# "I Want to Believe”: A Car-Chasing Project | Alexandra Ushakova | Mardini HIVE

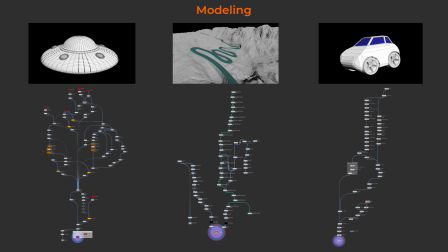I initially wanted to make every object procedural, but then I realized that I can lose a lot of time trying to make everything fully procedural, so I had to sacrifice procedurality for the sake of having time to model all of the object and other tasks.
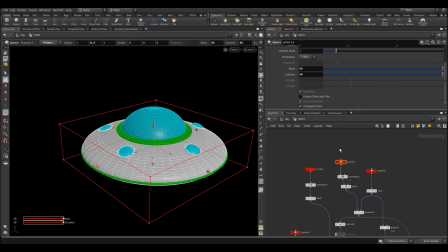Let's dive inside a UFO modeling node, and I've started from a simple flattened sphere,
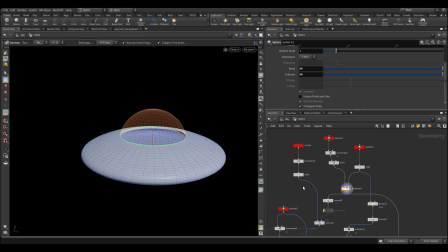then I subtracted another sphere from it to make a hole for the main window.
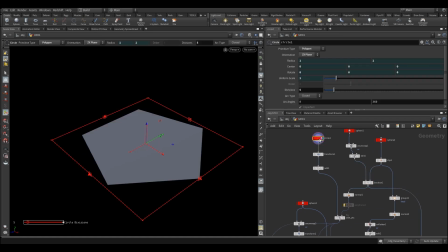After that, I made a circle. Later I will be able to change the number of the points if I want to.
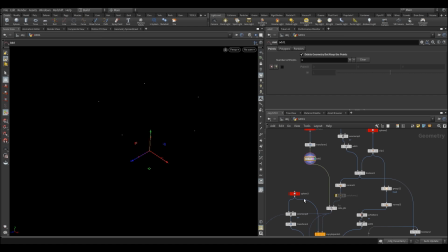I used an add node to delete geometry, but keep points, and projected them onto the body of the UFO. And this will be the little windows.
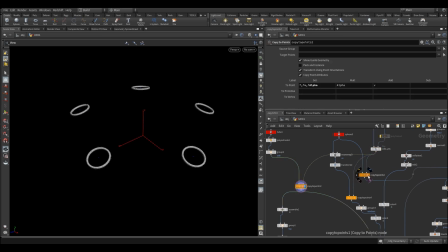I copied tubes and spheres on those points, created a group of polygons that look up,
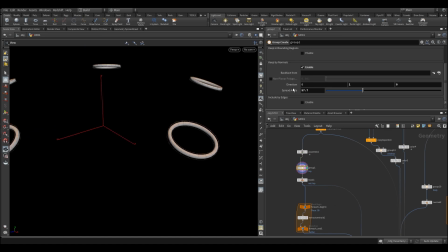and also copied some tubes on it to make tiny bolts. To make the borders,
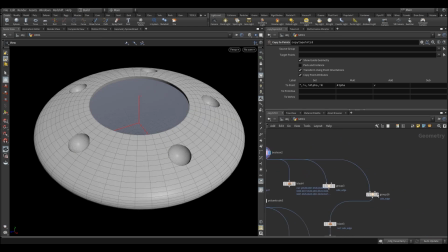I created an edge group and used minimum and maximum angle to select only one loop that I needed.
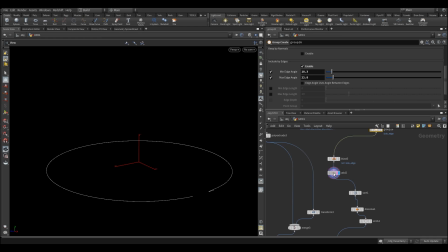I kept only this group and used an add node to connect all the points, and then an ends node to close my geometry.
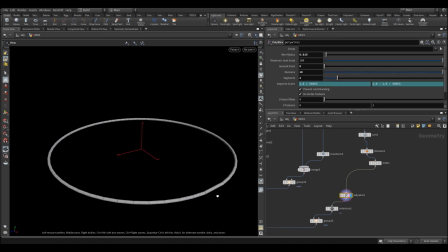I used polywire for meshing my polyline, and after all these steps we get this UFO.
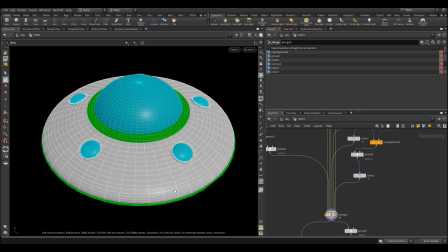And as I told you before, it's a little procedural,
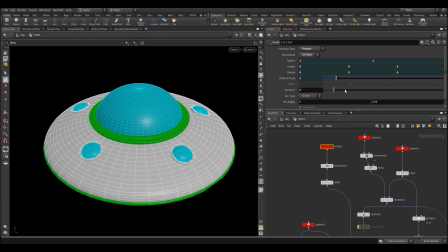so I can change the number of windows and the whole geometry will be fine.
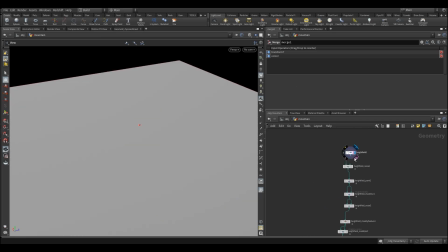Now let's take a look at how I modeled the terrain, and it's quite simple too.
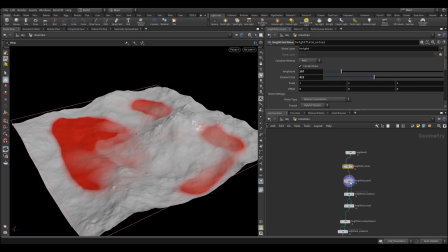I've started from making the base noise, then I painted some areas and blurred it a bit,
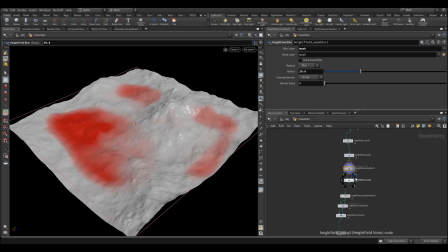and I used this mask to lift up a couple of mountains.
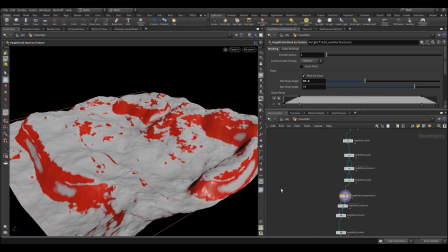After that, I created a new mask from feature in slope mode,
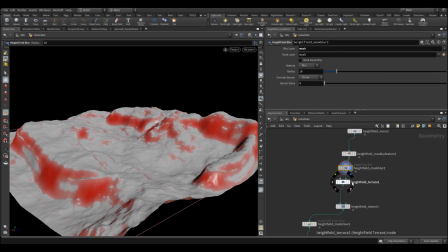and I needed it to make some terraces on the side of the mountains.
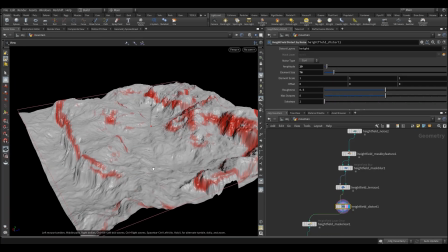And then I distorted the whole terrain a little to make it look more interesting.
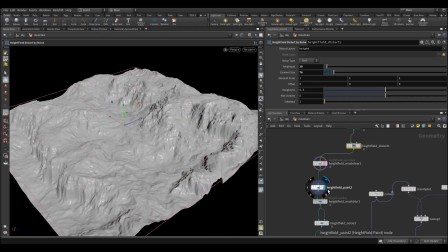I painted the mask to deepen the specific area,
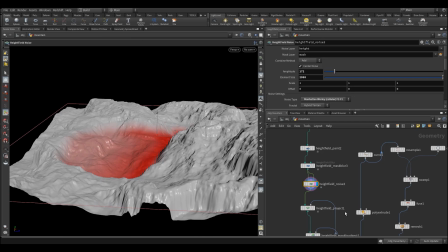and then project the road onto my terrain.
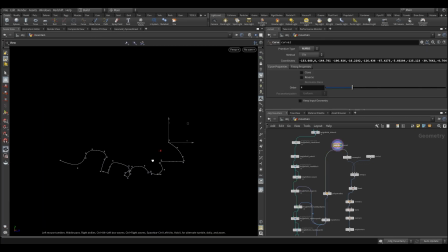So the road itself was made from a simple curve, and then I extruded it to make it wider.
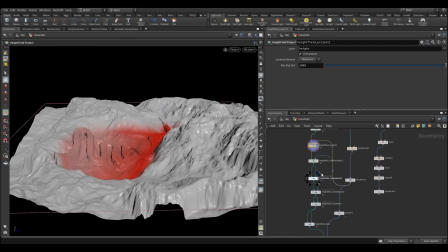I also used a road mesh to make another mask and blur the terrain
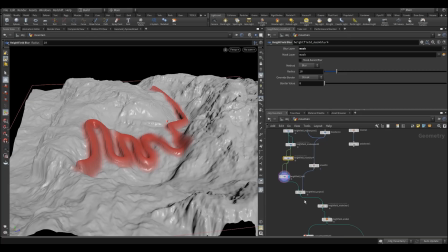in this area to make a transition between the road and the ground smoother. After that, I cleared the mask and eroded my terrain a little bit to make it more natural,
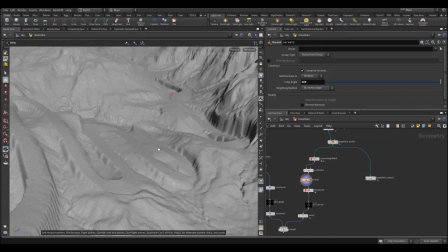and then I converted height fill to polygons and merged it with the road mesh.
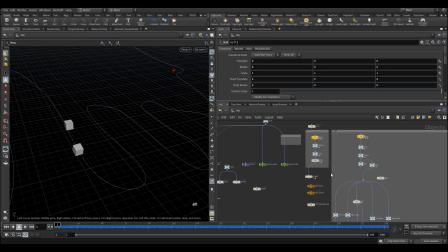It's time to look at the animation in the project.
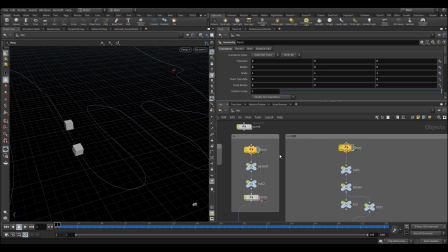First of all, we have got a chasing animation, and I have started from animating two boxes with a follow path constraint.
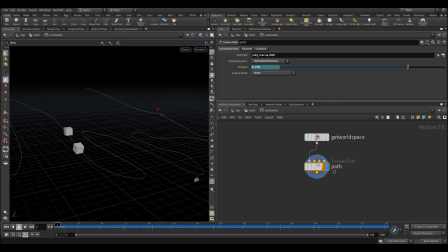So the boxes move along my curve that I used to create the road. I've set a couple of keys to make one box moving a little bit slower than another box, and then I've just parented these boxes to the UFO and the car, and now they're moving along the road too.
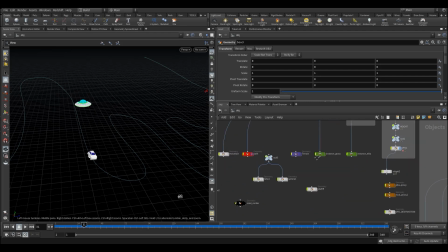After that, I needed to create a laser gun,
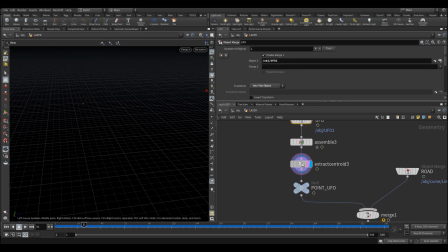and I took the animated UFO and extracted its centroid to get one point in the center of the UFO, and also needed to get one animated point from the curve. Using the carve node, I animated the second U parameter and extracted one point.
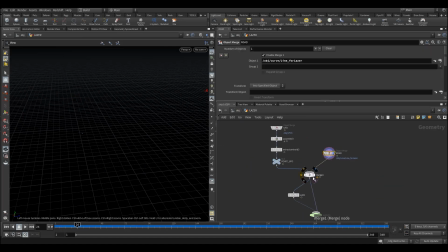And then I just merged these two animated points and put an add node to connect them.